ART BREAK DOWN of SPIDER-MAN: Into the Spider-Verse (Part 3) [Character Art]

When you're doing a story, if you're really doing a story and not just repeating the last last success you're just what the hell you know i i think this would be cool i hope yeah it sounds great you know i mean you're gambling you're gambling in part two i explained how alberto mielgo
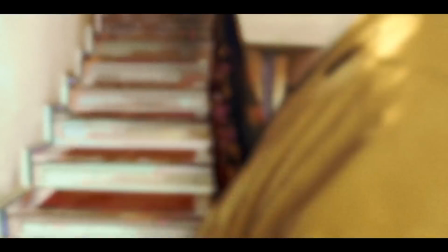(4:27)
is one such artist who cares deeply about using animation to tell a different breed of films and if you want to see what the art direction for
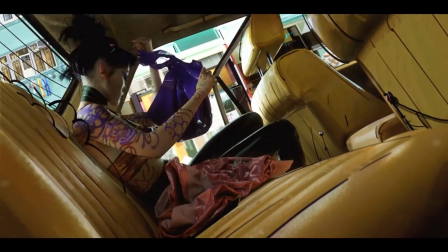(4:34)
spider-verse could have headed in look no further than alberto's directed The Witness episode on love death and robots.
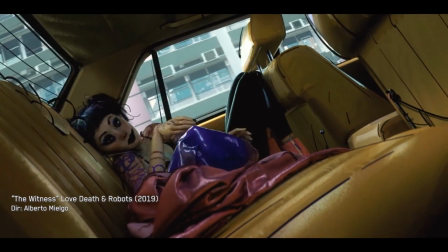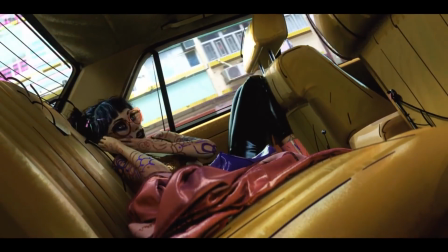(4:46)
I should
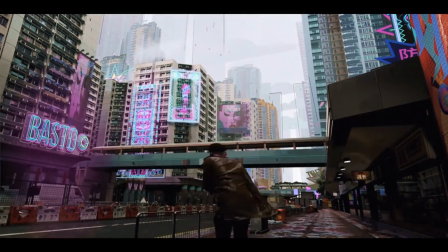(4:51)
give you a strong warning that this is absolutely not for kids and honestly it might not even be for some adults either but it is 100% a pure glimpse of the raw
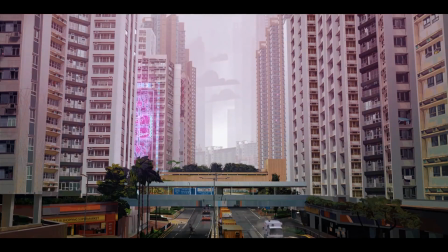(4:59)
gritty intense visually explosive and fully unleashed vision of Albert than the other.
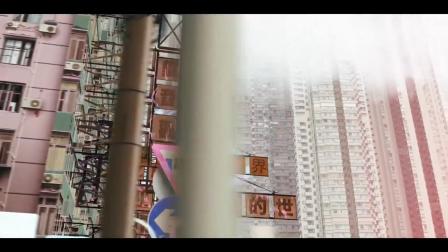(5:06)
It's like Spider-Verse's older brother. Clearly, I have a lot of love for Alberto's work. I mean, he's a genius, and he's one of the few artists bringing darkness, maturity,
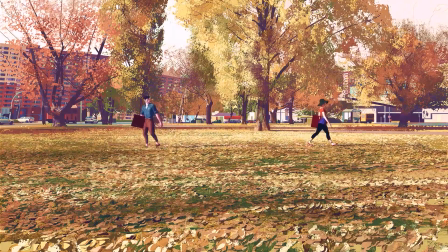(5:15)
and adult themes and stories to the world of mainstream animation, and he's absolutely the guy that you want to lead your team if the goal is to shake things up.
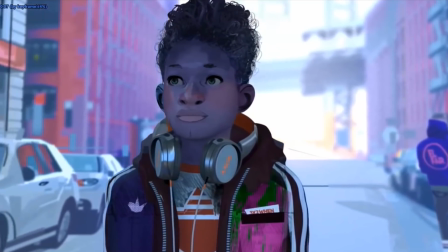(5:23)
Let's take a look at some of the very first passes of the character designs.
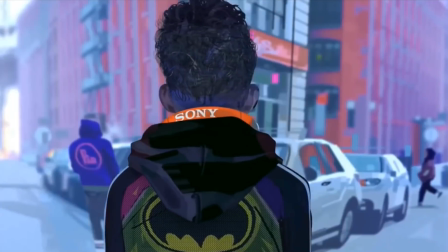(5:27)
This is one of the first iterations of Miles Morales, and while things of this nature are highly subjective and you may disagree with me, I feel that something about the spirit was missing.
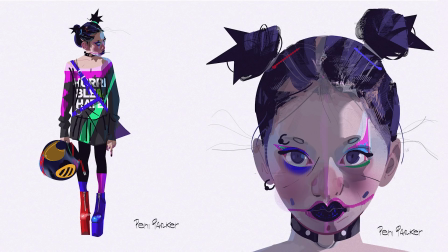(5:36)
Alberto led an initial team to create a few test shots that would set the artistic goals for the production to follow.
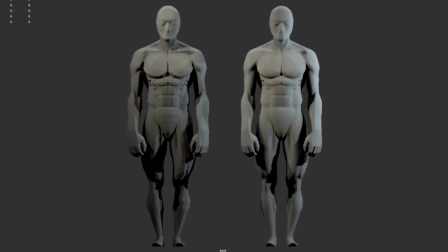(5:41)
The original Spidey was a little stockier and built like a cage fighter,
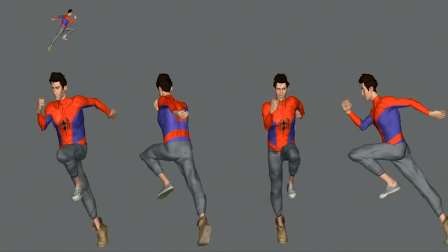(5:45)
whereas he eventually was stretched out to be much longer and cartoonier, with less emphasis on his muscles and more on his spider-like agility.
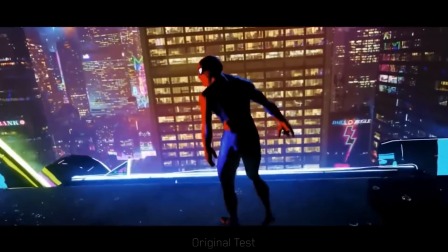(5:52)
Here we can see the progression of the design from rough animatics, to test shot, to final film.
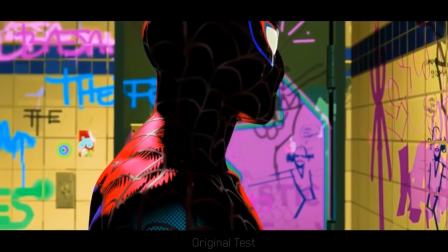(6:01)
From these tests, we can see that the film looks a little bit different than it eventually turned out, but they communicate a vision and an aesthetic that has way more ingredients present than missing.
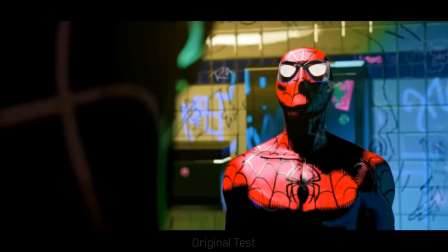(6:10)
Ultimately Sony went with a friendlier, tamed version of Alberto's style, and that's not necessarily a bad thing.
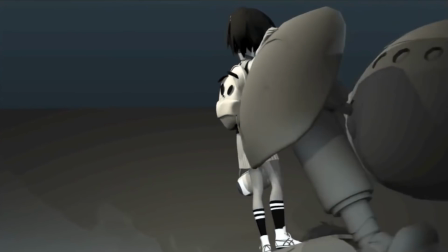(6:16)
From an artistic standpoint, I love the film the way it is. So if I like the way the characters and the environments look now, then maybe Sony made the right call trying to,
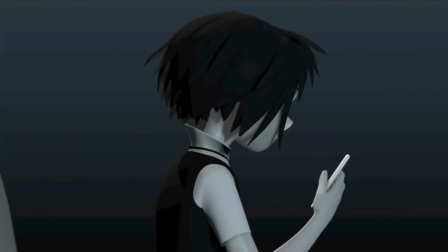(6:23)
I assume, reign in some of the edginess of the initial test and bring back some semblance of a typical animated film,
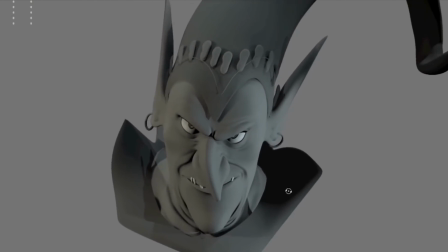(6:30)
like bringing back more cartoony big white eyes.
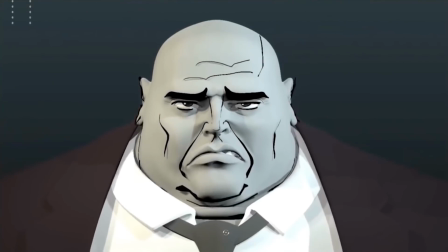(6:33)
Inventing new art is not an exact science, and you have to balance between trying to discover something new, while also not losing your audience either.
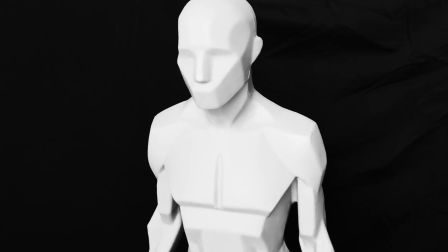(6:40)
Anatomically all the characters are quite plainer, very much like this John Asaro Plains of the Body statue I have on my desk.
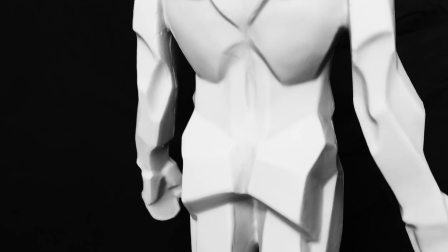(6:47)
This model is meant to represent the forms of the body in its simplest construction, whereas this Scott Eaton statue is a much more naturalistic interpretation.
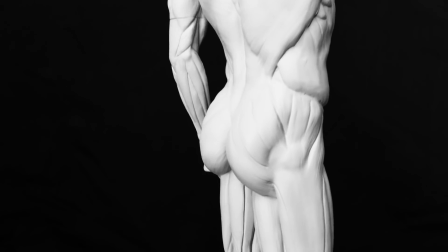(6:55)
And where a character falls along this gradient from realism to a more abstract interpretation is called stylization.
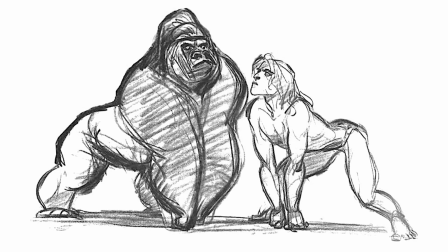(7:03)
In order to talk about stylization, we have to touch on a principle called straights against curves.
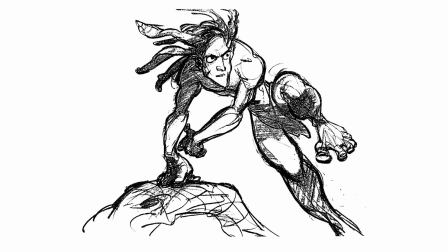(7:09)
This is a concept that I find a lot of 3D artists don't grasp, but chances are if you're a 2D artist you've heard of it before.
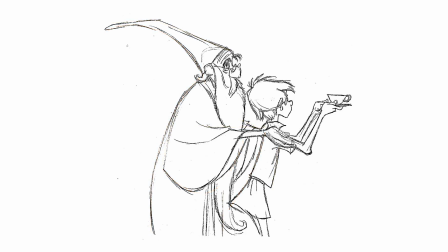(7:15)
Essentially, straights against curves is just a way to add visual interest and appeal to your work, as well as balancing stretching versus compression,
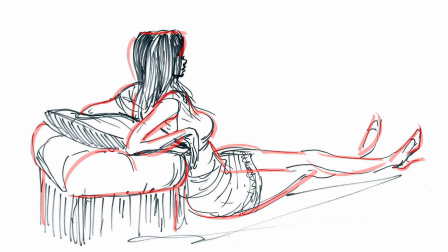(7:22)
and movement against rest, or gravity against energy. And the reason why 2D artists are more familiar with this is because when you're drawing, that's all you have.
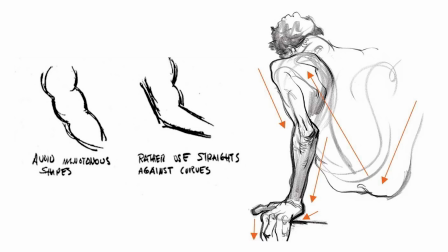(7:30)
You only have straight lines and curves.
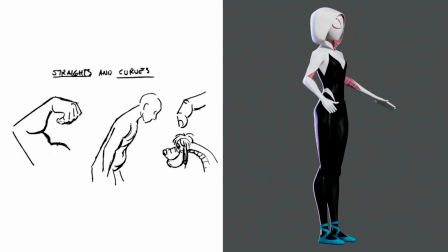(7:33)
The way to apply it to 3D is that in addition to considering the form of an object, you also have to consider its silhouette and its shape, its graphic read.
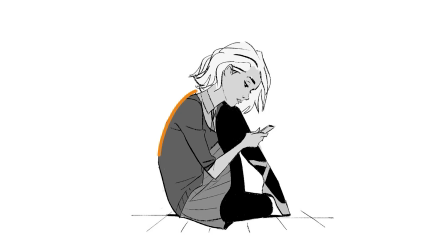(7:42)
So if we take a look at Gwen looking at her cell phone, her back is a curve and her leg is a straight. So even as a pose, it's applying this principle of straights versus curves. So why does this work?
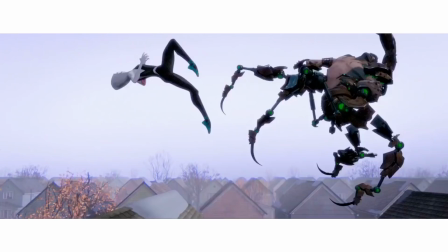(7:52)
What does that mean, just because we have a straight and a curve? Well, it's the yang and the yang. It's pleasing to the eye to have sweeping curves, but also the firmness of straights.
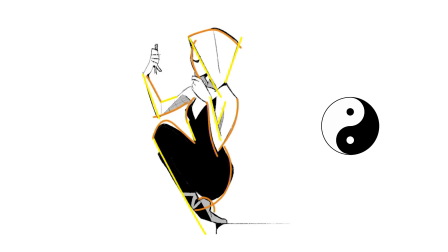(8:00)
This creates visual contrast, forcing your eye to travel, creating a rhythm and a flow, expressing movement.
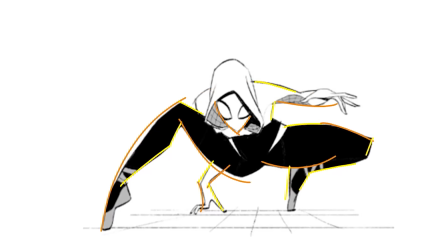(8:05)
And it's something to keep in mind when reproducing the Spider-Verse aesthetic. So what is the style of Spider-Verse?
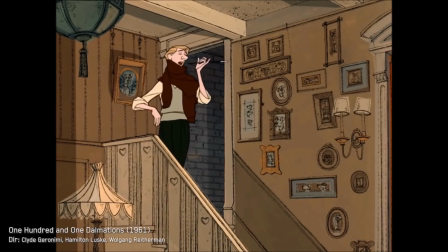(8:10) At first you think Cruella is a devil, but after time has worn away the shock,
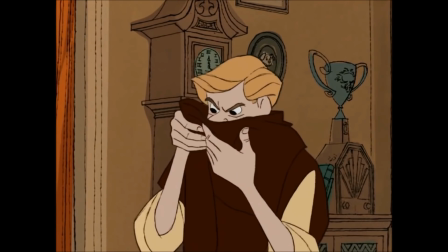(8:19) you come to realize you've seen her kind of eyes, watching you from underneath a rock.
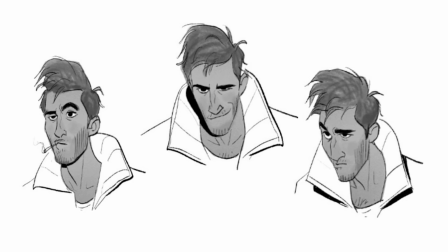(8:29)
Spider-Verse pulls from the long-established design of Disney's early days of traditional animation. Economy of line, straights vs. curves, strong readability,
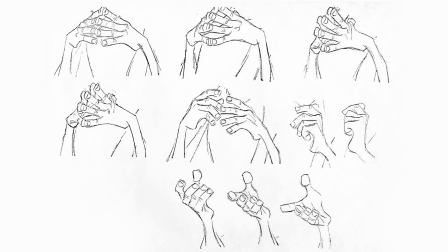(8:37)
all of this shorthand was born at a time where hand-drawing thousands and thousands of frames demanded highly reproducible character designs.
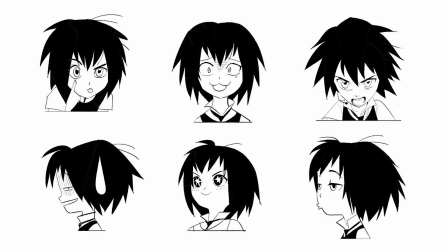(8:43)
And this is where an incredible character designer like Shiyoon Kim comes in. Shiyoon brings classic animated appeal and design sensibility to Spider-Verse.
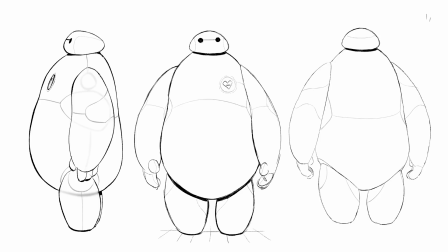(8:50)
He's a complete master of interesting shapes and forms, defined by simple, effortless linework with the same beauty and grace of calligraphy.
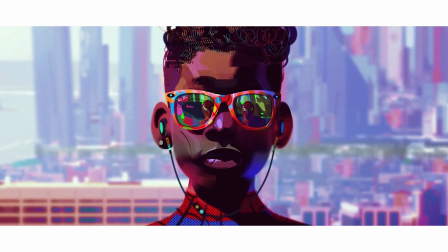(8:57)
So if you fuse together the expressive, radioactive colours and lasso-tool shapes of Alberto Melgo,
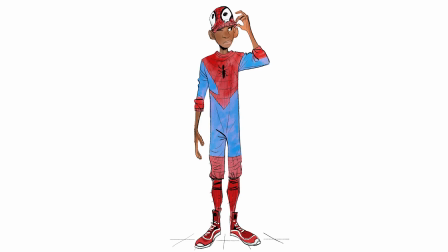(9:02)
mixed with the old-school sensibility of animation design from Shiyoon Kim, and brought to the original designs by Sarah Pacelli,
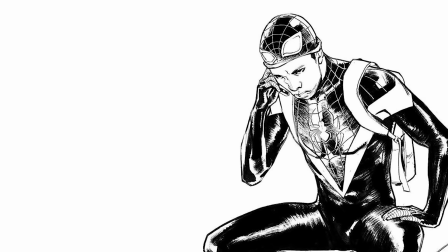(9:08)
you get something like this.
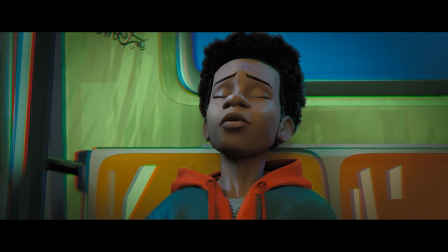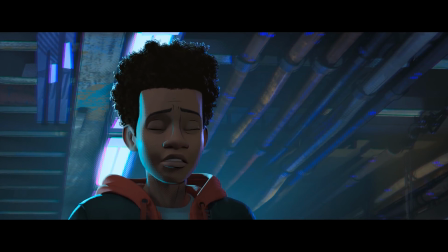(9:17) You're being crazy, Moe. You're being crazy. I'm Spider-Man!
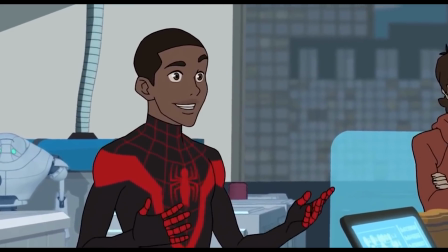(9:23) What? I think he really has powers. Not just any powers. Spider-Man's powers!
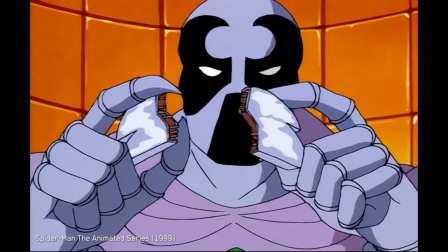(9:28) I wouldn't, or I'll trip the gizmos you put in this suit to keep it on me. Then we all go boom.
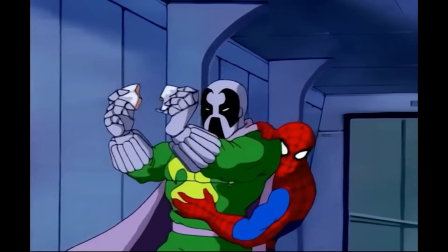(9:33) Hold your fire, man. He's right. That suit is still quite explosive. Then we all go boom.
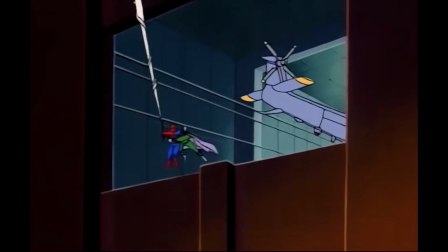(9:39)
It's pretty funny to watch this stuff now. but ignoring the solid dialogue and voice acting for a second, how would you take something like this and refresh it for modern times?
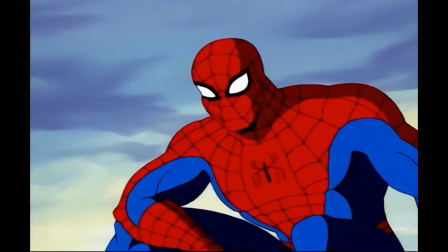(9:47)
What would that look like? And what about the character says modern and relatable?
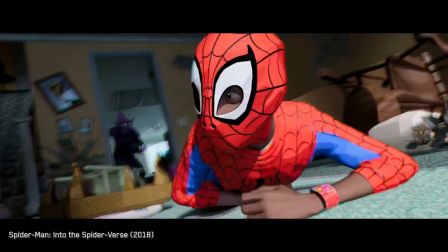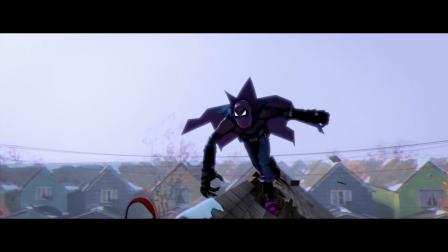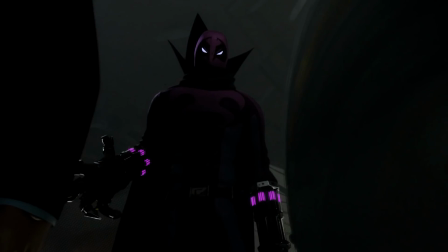(10:03)
Why do we know that this character feels newer than this character?
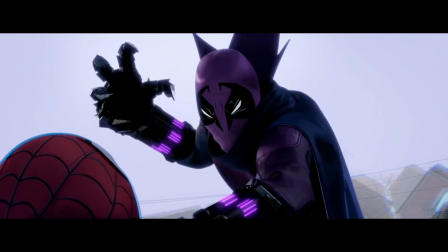(10:07)
Let's compare Spider-Verse to Spider-Man works of the past, because in order to know where we are, we have to know where we've been.
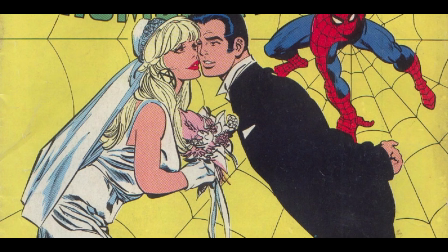(10:13)
Spider-Man was first introduced as a character in August of 1962. too. The visual designs have to suggest to you that these characters know about the same present-day world that you do.
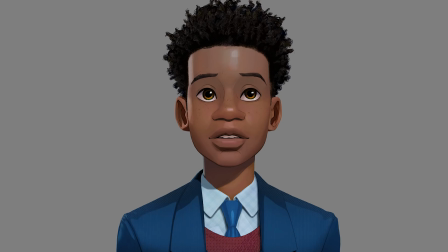(10:22)
These lines and shapes tell me that they probably know what an iPhone is, while this guy probably does not.
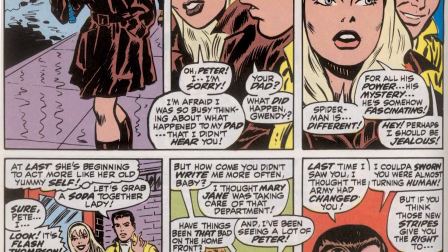(10:27)
Superficially, every detail from the fashion, to the haircuts, to the gadgetry, to the colors, even the poses,
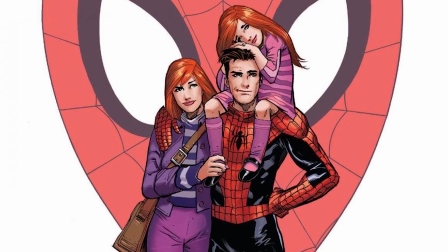(10:33)
is an opportunity to tell the viewer who, what, where, when, and why these characters are the way they are. There's a big difference between a Spider-Man that happens in the early 2000s versus the late 2010s.
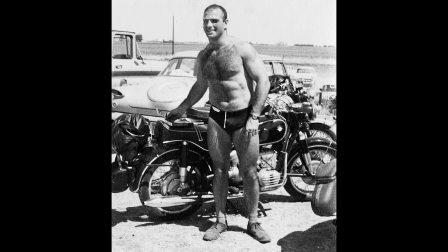(10:43)
So back in a day, maybe a strong man was supposed to look like this. But in our time, we know that a strong man can look like this.
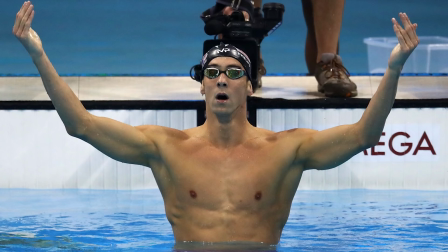(10:49)
So to update the visual style, you have to incorporate all the societal changes that we've been through.
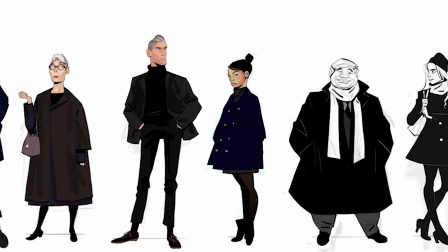(10:54)
I propose that one of the key undercurrents in the character designs is the integration and embodiment of the current digital age.
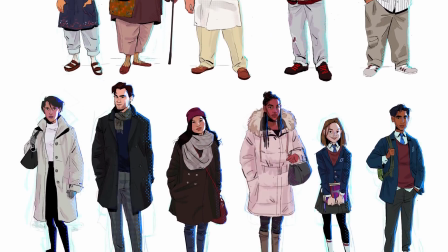(11:00)
Clean shapes, crisp lines, 4K, 8K, retina display, high dynamic range, flat shapes, iconography.
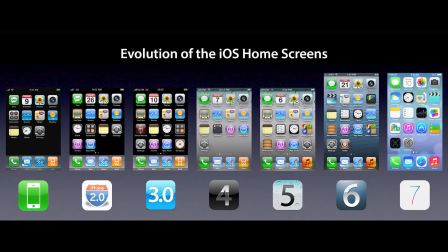(11:06)
Spider-Verse's design is the incorporation of cell phone culture, websites, and emojis into traditional animated characters.
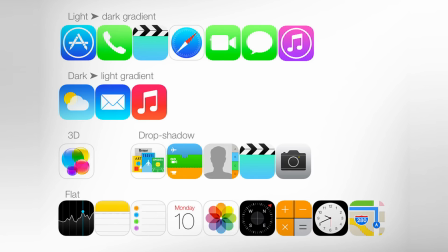(11:12)
No, it's not literally there, but the mark of technology is in the vibrant colors and perfection of the shapes.
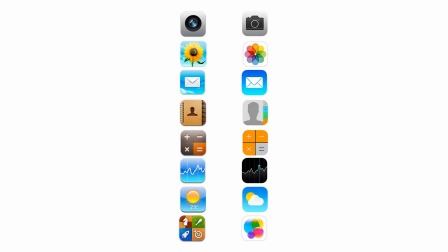(11:18)
Our ability to understand and accept visual abstraction is greater than ever, and so you can afford to be less literal.
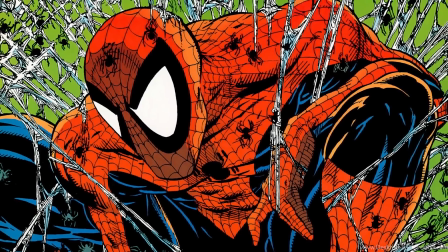(11:24)
We no longer have to depict a ripped superhero with accurately rendered muscles and veins to believe they are strong.
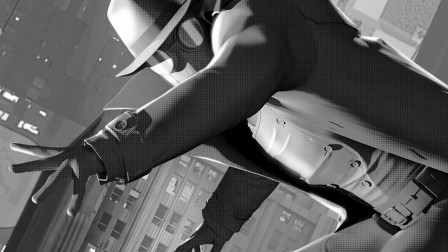(11:29)
It's a very energetic, cultured, and evolved style of art that acknowledges and incorporates other artworks that have come before it.
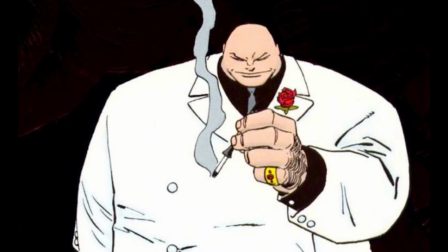(11:36)
Everything from comic books to Timmy Turner and Spongebob. We're also confident enough in our ability to create anything we want, that we can embrace imperfections,
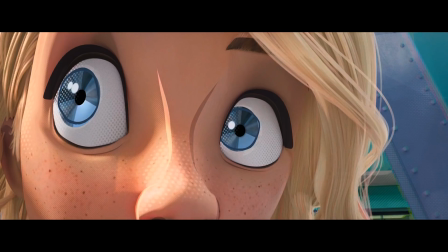(11:44)
glitches, colour bleeds, burst cards, off-centred lines, deliberately imperfect circles. The scratches don't bother us anymore.
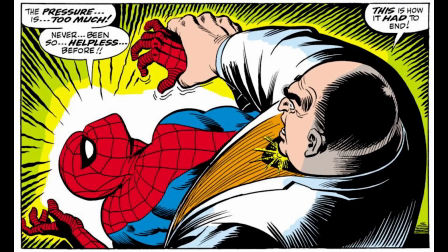(11:50)
It's interesting to note that despite imitating a comic book style, Spider-Verse has no outlines, which seems pretty counterintuitive.
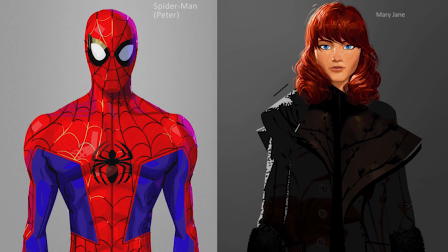(11:57)
Instead, the character designs focus on minimalism. And minimalism doesn't really age over time, because solid shapes and colours are the building blocks of art.
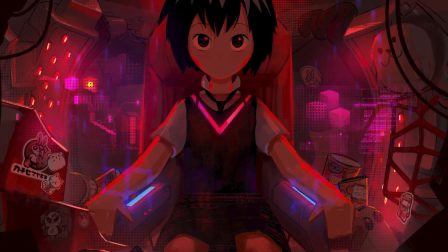(12:04)
A square a hundred years ago is still just a square today, and you can't really call it old. It's future proof.
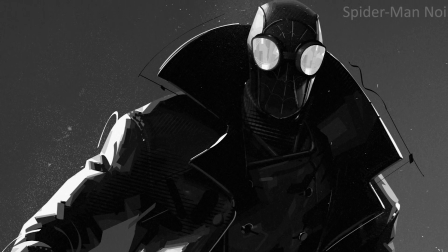(12:10)
So with all these considerations in mind, the Sony team boiled the characters down into simple, elegant statements that they felt breathes new life into the legacy and tells their story best.